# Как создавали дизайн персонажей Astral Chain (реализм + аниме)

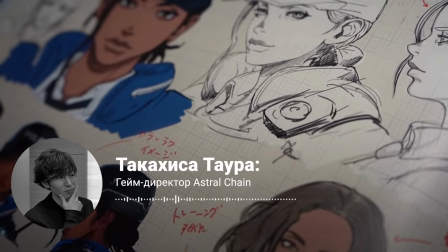[4:06]
На самом деле не так уж часто встречаются дизайнеры персонажей, которые все настолько дотошно продумывают ради тебя.
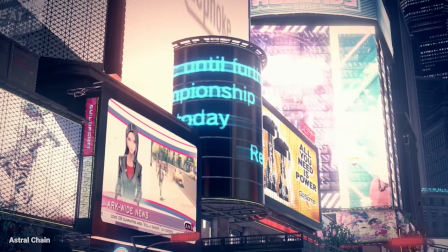[4:14]
Мангака вообще продумывал любые мелочи, например, популярные и непопулярные в этом мире бренды.
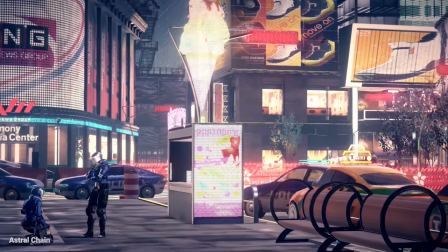[4:20]
Или фирму, у которой закупает униформу полиция. У всех персонажей, работающих в полицейском управлении, на одежде можно заметить символ шестеренки.
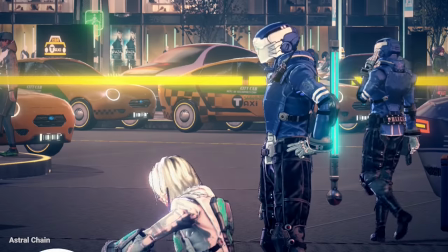[4:28]
Это марка одежды. Это же самое веселое в дизайне персонажей. Разве круто было бы, если бы противники выглядели так же, как и полицейские? Неправильно одевать и тех, и других в каком-то одном стиле.
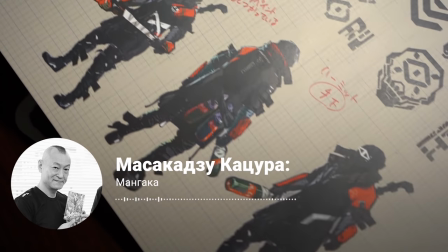[4:40]
К тому же, если противники пришли из другого мира, то точно заслуживают получить какую-нибудь невиданную одежду.
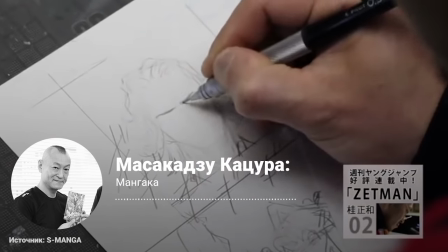[4:46]
Еще рисуя Зетман, я сам работал над внешним видом героев, а своему другу я отдавал всех злодеев.
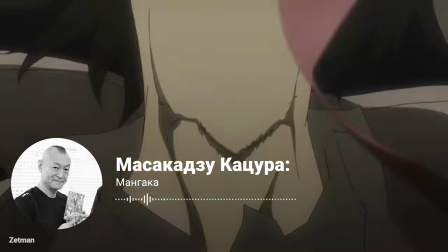[4:53]
Естественно, тогда обе стороны конфликта выглядели и ощущали совершенно по-разному.
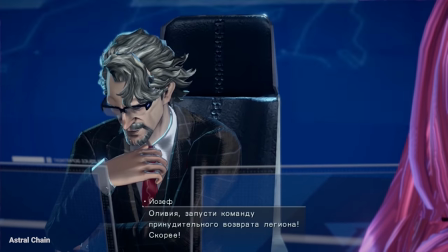[4:58]
Когда Кацура завершал работу над обликом персонажа, моделеры Platinum Games начинали работать над тем, чтобы персонажи выглядели круто.
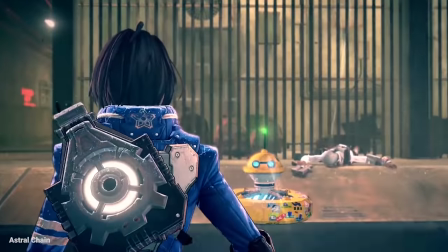[5:06]
Ну, во-первых, нужно было отделить персонажей от фона, чтобы тени утонули в буйстве игровых красок и яркого освещения.
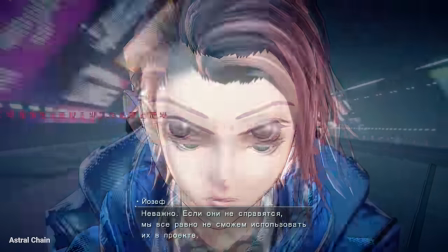[5:12]
При этом требовалось сохранить оригинальный стиль, опираясь на дизайн мангаки, иначе герои, наоборот, слишком выбивались бы из сеттинга. Эту задачу поставили Кодзи Исиди, ведущему 3D-художнику по персонажам. Мы не знали, как быть, прибегнуть к более реалистичному подходу или положиться на сейл-шейдинг, напоминающий аниме-стилистику.
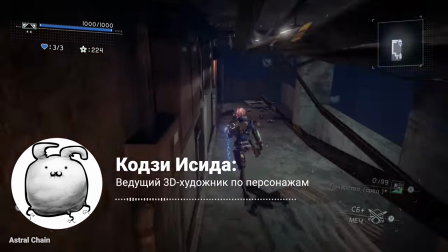[5:30]
Но тогда дизайн не сочетался бы с окружением. Мы долго бились над этой проблемой, но в конце концов решили, что нам необходим смешанный вариант.
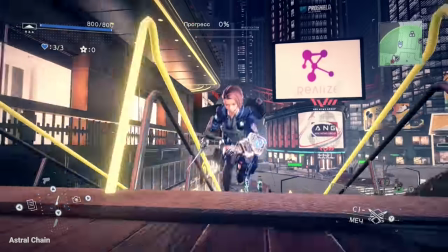[5:39]
Для смешанного варианта нужны были специальные освещения и эффекты. Команда Коди Исиды для начала начала работу с реалистичным, основанным на физике освещением,
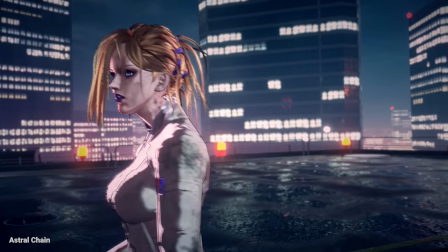[5:48]
после чего добавляла эффекты, как бы нарисованные на персонажах, чтобы приблизить их к аниме-стилистике.
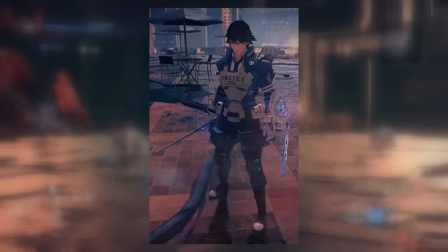[5:53]
Для этого художники использовали несколько типов света. Сначала бралась исходная модель персонажа без специального освещения.
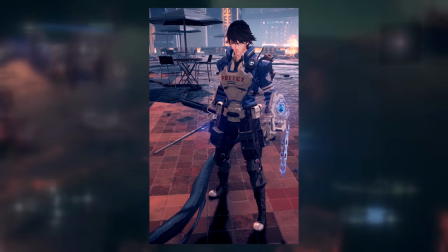[6:00]
Потом ей добавили рисующий свет, чтобы подчеркнуть силуэт. Затем ключевой свет, чтобы высветлить и выделить персонажа в кадре.
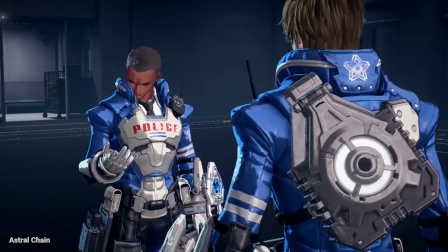[6:08]
Причем почти не рассеянный, поэтому на модели очень жесткие контрастные тени, которые уместно смотрелись в городе полном искусственного освещения.
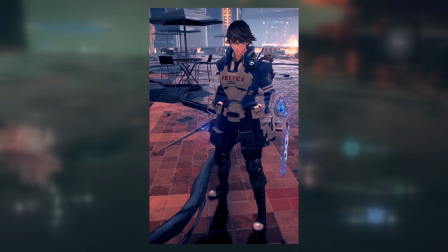[6:16]
Далее специальной подсветкой для детализации волос и глаз создавались эффекты, будто бы нарисованные на персонаже.
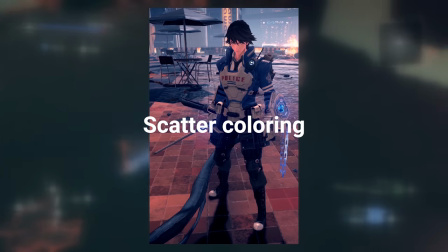[6:22]
Эффект Scatter Coloring придавал дополнительный объем лицу и теням, делая кожу не такой однотонной.
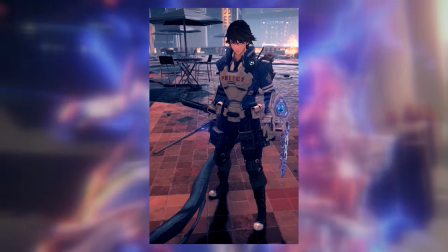[6:27]
Наконец, персонажа дополняли обводкой, отделяя его от насыщенного фона, и получали конечный результат.
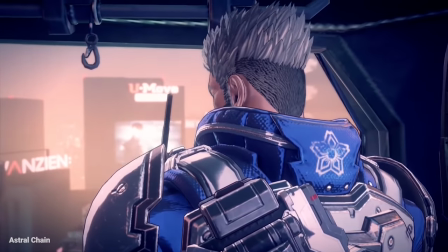[6:33]
Финальными штрихами добавили карты нормалей, отображающие утопленные и выпуклые части модели, и специальная система, точно размещающая на персонаже тени.
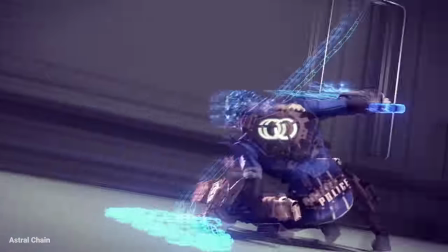[6:42]
И, наконец, чтобы у персонажей окончательно сложился цельный образ, оставалось лишь оживить их лица.
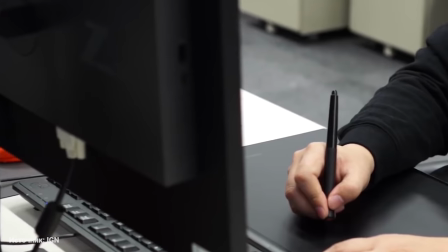[6:48]
Этой задачей занялся Такахиро Ивагами, художник, отвечающий за лицевую анимацию.
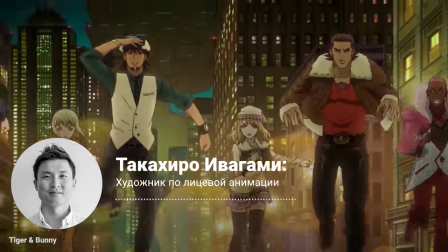[6:53]
Я внимательно изучал работы Кацуры, от артбуков до манги, например, тех же Зетман и Тигра и Кролика.
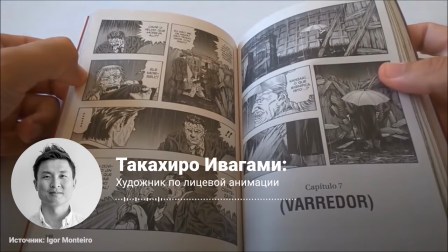[7:00]
Хотел почувствовать экспрессивность его персонажей.
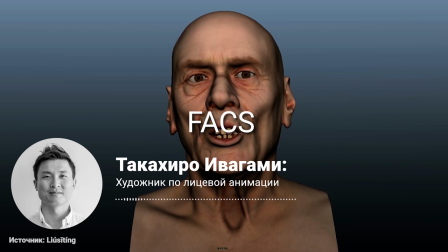[7:03]
Для самой анимации я использую FACS – система кодирования лицевых действий, чтобы упорядочить мимику и эмоции.
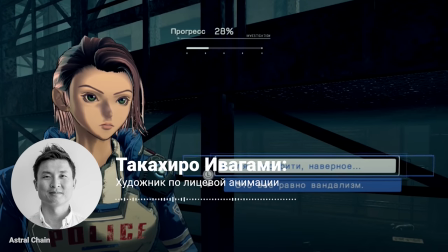[7:11]
Персонажи в Astral Chain не совсем реалистичные, но используя специальные цифровые скелеты,
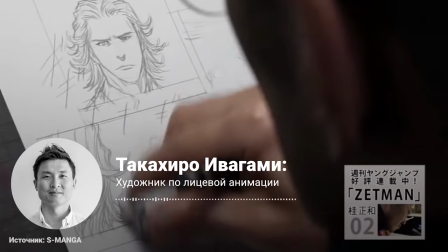[7:17]
риги, у меня получилось создать мимику, которая выглядит в духе похожих на мангу и аниме дизайнов Кацуры.
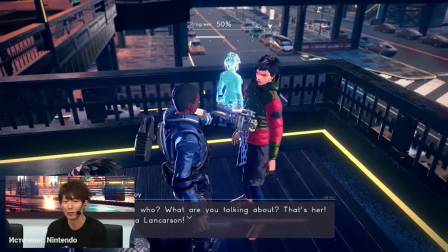[7:25]
Ивагами с Таурой подолгу обсуждали, какие эмоции должны выражать лица персонажей. Для этого аниматорам нужно было, чтобы игроки отождествили себя с главным героем.
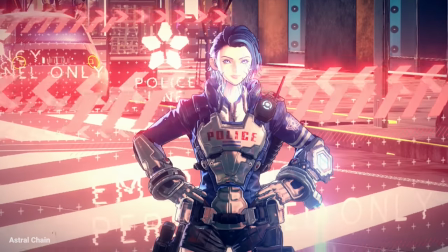[7:34]
Значит, на их лицах не должно быть слишком ярких эмоций. Ну вот если что, это мой персонаж, с ним, по идее, я должен себя отождествить.
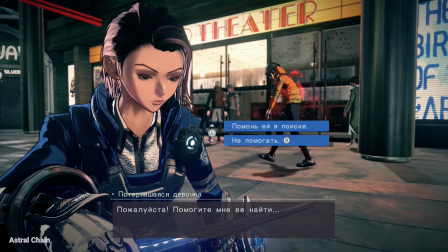[7:41]
Ситуацию упрощало и то, что герой Astral Chain почти лишен голоса, поэтому ему не нужно быть особенно выразительным, даже в сюжетных катсценах.
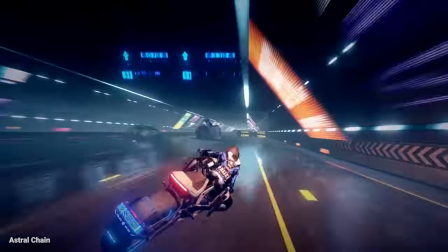[7:49]
По итогу художники Platinum Games нашли баланс между стилем манги и фотореализмом.
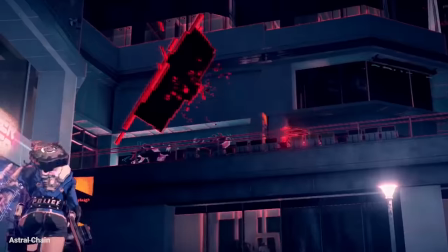[7:54]
Героев рисовал профессиональный мангака, но обитают они в достаточно правдоподобном мире.
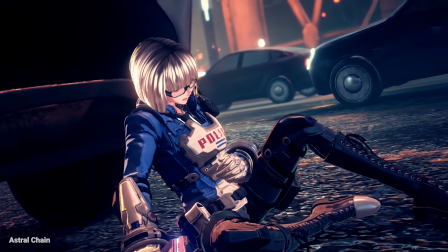[7:58]
3D-модели сдобрены густыми тенями, но в то же время не выглядят нарисованными.
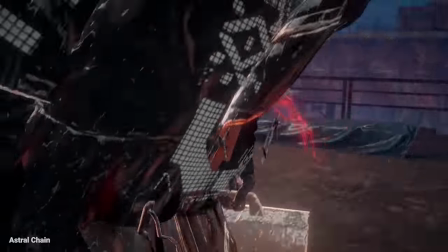[8:03]
В итоге Astral Chain — наглядный пример того, как можно подойти к устоявшимся трендам в дизайне персонажей с нестандартной стороны.